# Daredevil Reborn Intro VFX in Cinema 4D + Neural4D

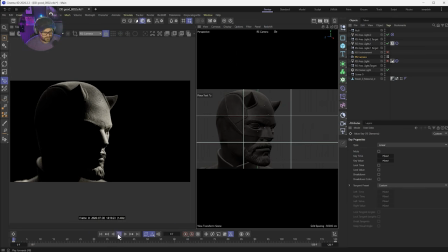12:37 Let's turn off the rendering. Much smoother. Dun, dun, dun, dun. It's very subtle, but we're also moving the lights around, we're moving the other light around, and we're going to cause a crack on his head. So a lot of things happening together makes very subtle things feel impactful, right?
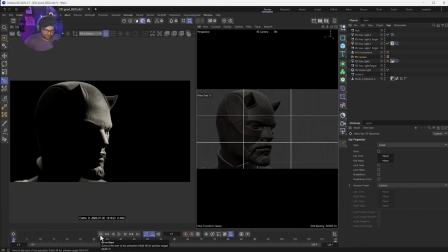12:56 Like we don't want to go overboard and be like, you know, when we also have a bunch of other stuff, because you're going to lose that other stuff. You want to see the lighting and stuff move around. So subtlety is the key for these kind of things. It looks pretty cool. All right, now on top of this, the last thing to do is crack him.
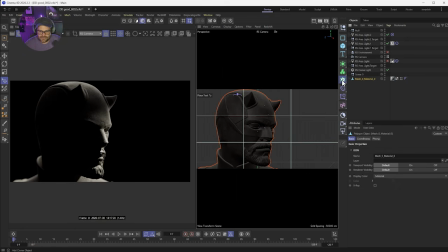13:11 So let's get cracking. Grab our mesh, go ahead and click and hold the cloner object here and hold Alt and let go on Voronoi Fracture. There we go. It's going to break that. I'm going to turn off the IPR for this. And you can see where our cracks are going to be are kind of where these colors meet.
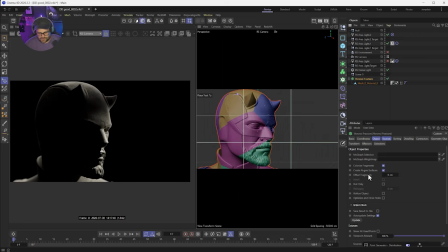13:27 These are the plates. Okay. Now, that's fine. What we want to do is we want to go down here to the distribution here and now change it from uniform to exponential. And then change the amount from 20 to 500. And you can play around with this. But we're going to get more crack lines and stuff instead if you do it, you know, with more points.
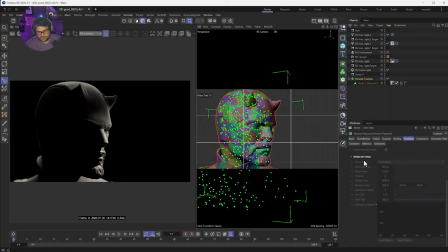13:45 Now, you could do high quality. You don't really need to. And if you turn on detailing, really depends on the model. Sometimes detailing can really slow down and bog down my Neural4D. It might be a bug because I don't feel like it used to do that, but it was doing that to me this week.
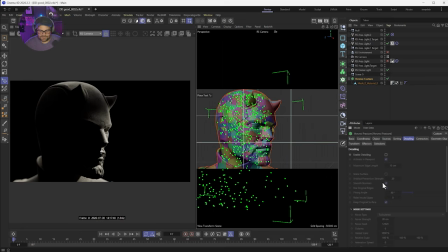14:00 So I don't know, maybe that's me. But when I turned this on and then did noise surface, it would get real funky. So be mindful of that. But that is the majority of like the difficult part. So here's the cool part is it didn't actually like mess with our mesh at all right now.
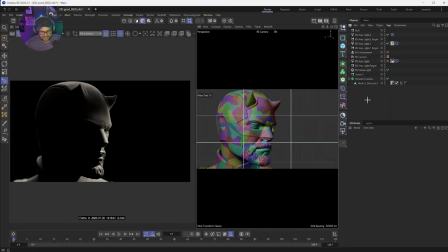14:15 So what we need to do is just move our little plates because we've created all these little plates and puzzle pieces of our head. And so now we need to control those. And the easiest way to do that is with a MoGraph effector. We're going to use a plane effector. And inside the plane effector, by default, it's going to shove everything up 100 centimeters in the air.
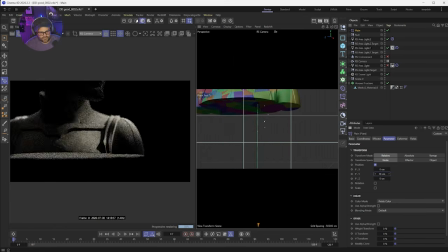14:33 We don't want to do that. So you can see now how that's working. We're going to set that to 0.
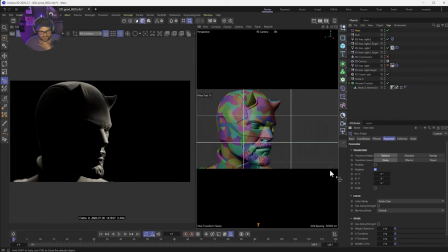14:37 Actually, you can just turn position off. And we can go to rotate. And so we want it to rotate our cracks ever so slightly. So you notice if I split it, our shape is hollow, right? It's hollow in there, which you wouldn't expect it to be really because
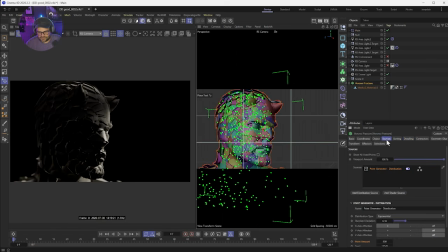14:55 you know, if you go into the Voronoi fracture, you see you've got your sources and your object, and hollow object is not selected. Doesn't matter. So we need to optimize and close holes, and that is going to make these actual pieces.
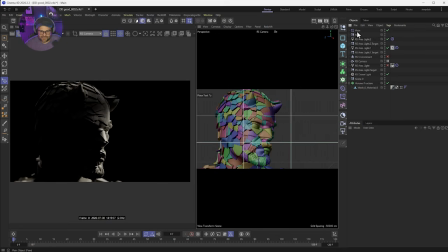15:10 Let me click off here so you can see now we actually have pieces on here, and already it's looking really cool, right? You can do some really cool effects with Voronoi fracture. It's really fun when I don't play with enough, to be honest.
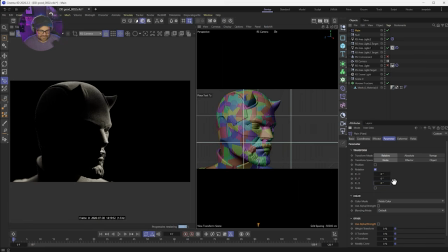15:24 Okay, so what we want to do to create a crack is adjust the rotation and the scale slightly. So we're going to do a uniform scale, and obviously we don't want to just like, if we just do it like that, we're going to get, you know, all kinds of crazy pieces all together.
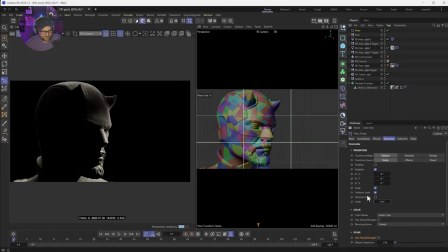15:39 So we got to go real subtle, like 0.01, negative 0.01. And you want to see if you can see that crack. We can, but we're going to go just a little bit more and go 0.015. And now we have these nice cracks in our piece, right? But we're not, you know, seeing them here. We're just seeing them here, which give us this nice organic look.
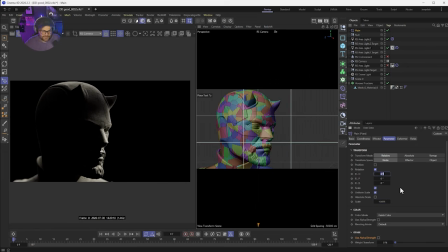15:58 Now, we add a little bit of rotation, like I'm talking like 1%. And that's just going to offset it just a little bit more, and maybe almost too much. So maybe like 0.3 in all these.
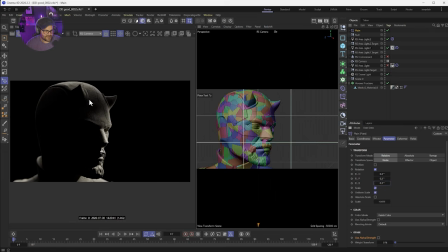16:12 So we get just a little bit of randomness from where they've cracked. They've displaced ever so slightly, right?
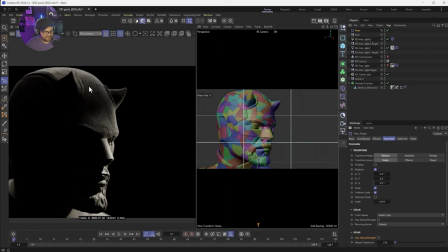16:19 And that looks pretty good. Very subtle, but nice. And you don't have to do this. You can play around with this, do whatever. But once you get too far, you've gone too far, right? So 0.05, 0.04, 0.06 for that one.
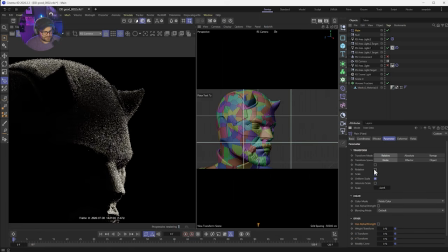16:34 So we have these nice cracks. And again, without rotation, it works, but it feels like you've painted a crack on there. I feel like this adds just an ever so slight amount.